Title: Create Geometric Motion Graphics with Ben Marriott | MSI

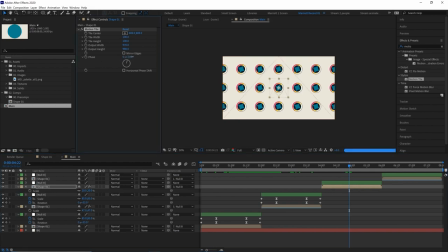And that is by adjusting the phase here. So if we start dragging the phase, you can see that it offsets every other row. And if I increase that to 180 degrees, each row will be put sort of in between the other row. And we get a bit more of a sort of hexagonal shaped grid here.
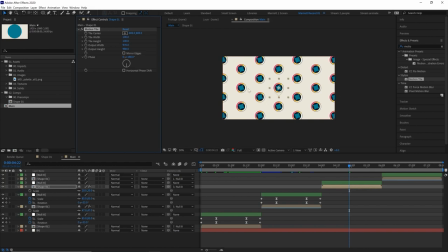And to me, that just reads as being just a little less obvious than that full square grid, especially when you have more numbers like this. And you also might want to select mirror edges as well. And if you do that, that will reflect every other instance of our original shape one layer here. So there's a bit more variety. Might do that on shot two as well. Hit mirror edges. There, I think that's looking good.
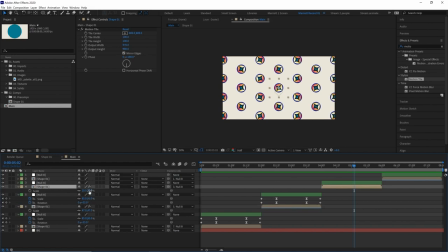I think I might want to scale these down a bit more, maybe from 20%, maybe down to 14. There, so now we get a whole bunch on screen. Now, one thing you may notice is that this is a lot more hardware intensive to render all of these than it was just our first one.
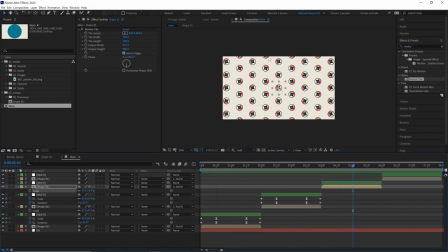And that is because After Effects is not only rendering just one, it is rendering, you know, at this point, dozens and dozens of this shape at one point. Now, at the moment, this is tolerable. You can always lower your resolution if you need to. But in the next shot, we are going to have to show a lot more instances of this shape, and that will slow it down even more.
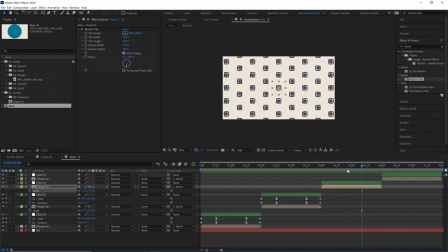But there is a little trick that we can do to make that easier, and that is to reduce the size of this original comp, because that original comp was 1600 pixels by 1600 pixels. But even in our third shot, which is going to be larger than our fourth shot, these are maybe a few hundred pixels wide, so it doesn't need to be that large at all.
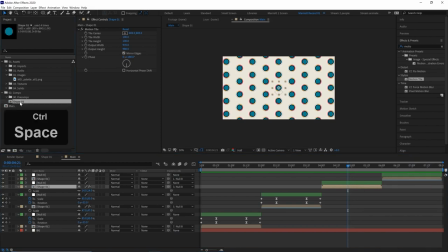So what we're going to do is duplicate shape one over here in our project window with Control Command D. And then in shape two,
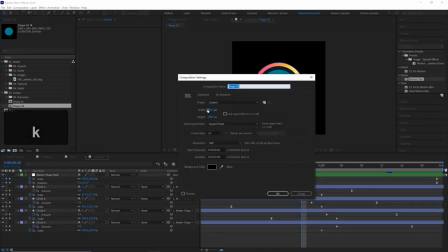we're just going to press Control K or Command K and take the width down from 1600 to 160.
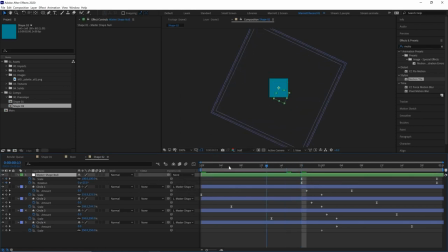Same with the height, and then hit OK. So now it is 10% smaller. And now, of course, our shapes are much bigger than this comp and we can barely see any motion happening in there. So we need to scale these all down. And because we have this null already made, we can just select these scale keyframes and make sure the scale goes from instead of 100% to 10%.
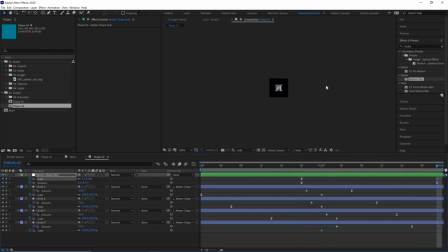And then the last one should be 8%. Because it used to be 8%. There we are. So now we have a miniaturized version of this shape layer comp.
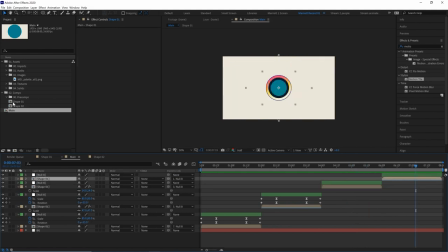So now let's go back into our main comp. And for our last shot, our fourth shot, let's select shape two, hold Alt or Option on our keyboard, and just drag that onto that layer. So now it will replace that layer with the much smaller version, which doesn't matter too much to us at all because it's going to be even smaller.
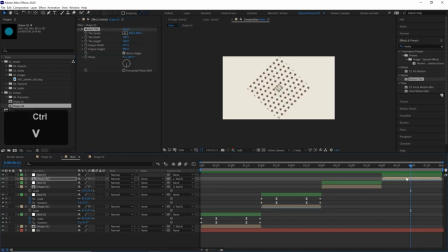So let's now copy and paste that motion tile effect onto this layer. Let's increase the output width way more. Same with the height. And let's scale it down even further. At the moment it's 50%. Let's go down to 40.
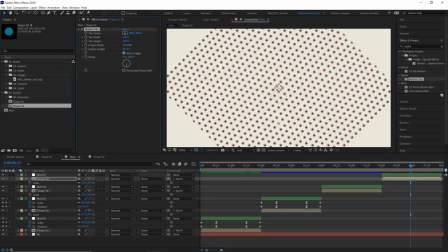We can go even more. Let's go down to 30%. There. And now let's increase that output width again and height because we need to make sure it fills all of our screen.
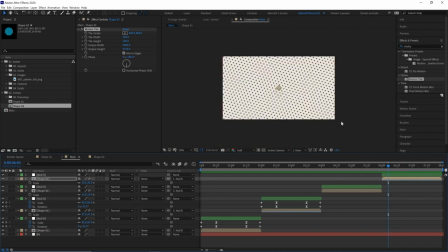Wonderful. And that is much quicker to RAM preview as well because After Effects isn't having to think about so many more pixels. Now, one thing I have noticed is in this transition here, as we zoom out of our shot three, we can see the edges of some shapes here. So that means we're not expanded further enough. So let's increase the output width there.
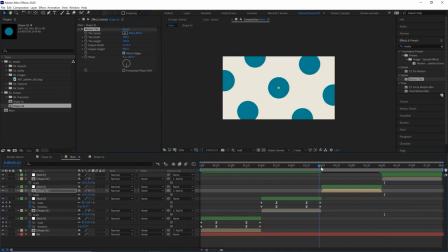So that should fill all of them. Let me just make sure that is the same for shot one. I think we are. And the end of shot four as well. In this last frame, we do have some more gaps. So let's increase the width and height just a bit more. There. Now there's no empty spots in any of our transitions.
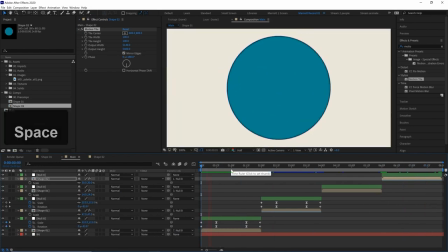Let's see how it all looks together.
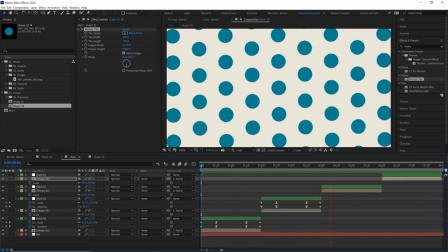There, I think that is looking pretty good. There is one thing that I think we can do just to make it a little bit more seamless though, and that is this last transition here.
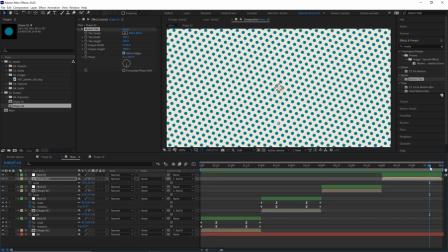So at the end, when we're transitioning from this big screen of all of these dots, and then it zooms out, and then we get just our one big teal circle at the beginning. It would be awesome if that transition was a bit more seamless.
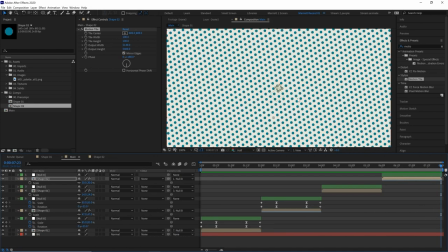And one way I think we can do that is to increase the size of these circles here, so that this last end frame here is mostly green.
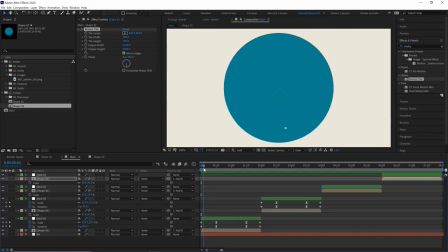That way, when we cut to this green circle here, or this teal circle, and it zooms out, it will kind of look like we're zooming infinitely in onto that.
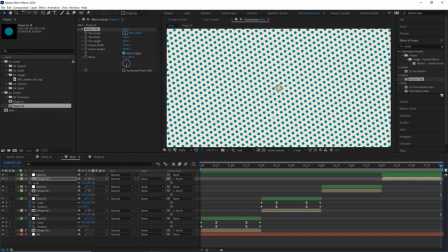So there's an easy way we can do that, which is just by increasing the scale of the circle. And now this comp here has been reversed.
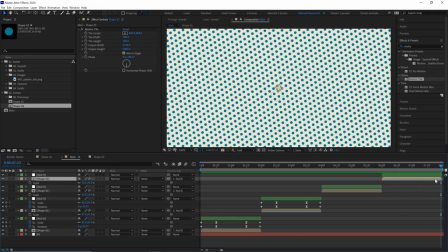So the last keyframe here will be the first keyframe. So let's just go into this comp. I've already got our scale null in here.
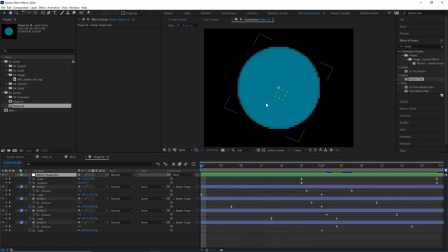So let's change its scale at the start from 10% to, let's just scroll it up until we,
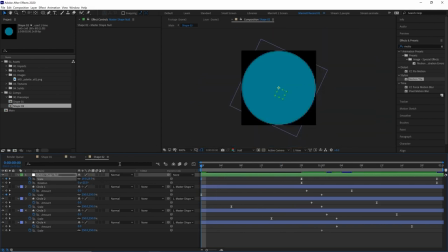yeah, around about we hit the edges of this comp here, 18%. Let's get back into our main comp.
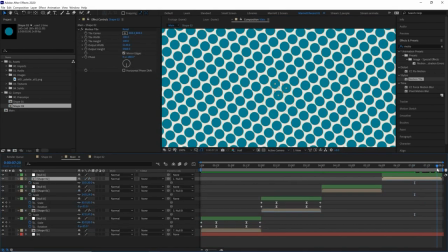How does that look? Just scrub through the last few frames at the end here. At the end, they almost fill the screen.
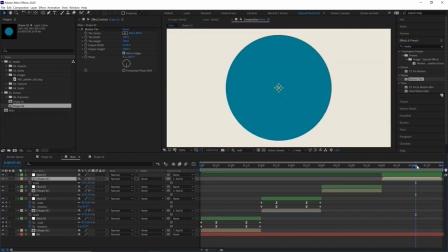So let's see how that looks. There, I think that's just a little bit better.
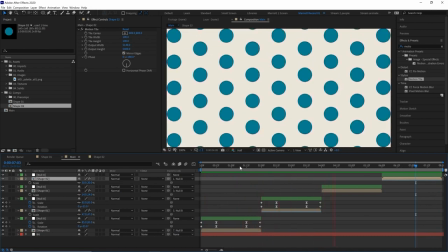Makes it seem like those little circles are all coming together and are actually just, you know, a small part of that big one circle at the beginning.
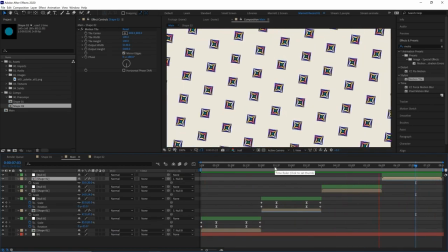So we get a nice infinite recursion to our loop as well.
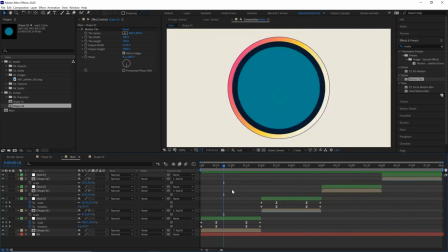Now, the very last thing to do, which is absolutely optional, is to create a new adjustment layer with Control Alt Y and add the effect posterize time. Let's drag this onto here and set the frame rate from 24 frames per second down to 12.
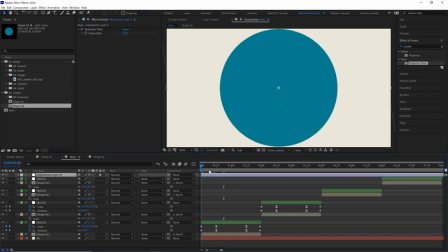And this may seem bizarre if you're not used to this in animation, but what this does is just lower the frame rates.
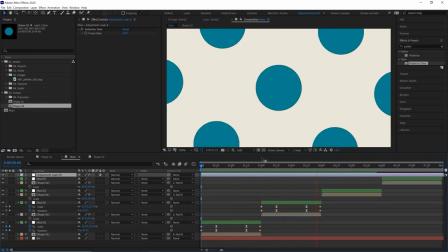And it lowers it to a frame rate which you would see more with traditional hand-drawn animation. And to me, this makes it seem just a little more tactile and a bit less smooth and clean in digital. But that's entirely up to you. You might want a smooth, clean digital look for this. And if you want that, go right ahead. This is just a personal preference. So this is my interpretation of tech meets aesthetics. I hope you found this information useful. And don't forget to submit your work to the MSI 2021 Creator Awards. I'll be judging the graphic design category. So submit your work, your graphic designs, your illustrations, your animations, whatever you make, and you can win some great prizes like this MSI laptop here, this monitor, and I can't wait to see your submissions.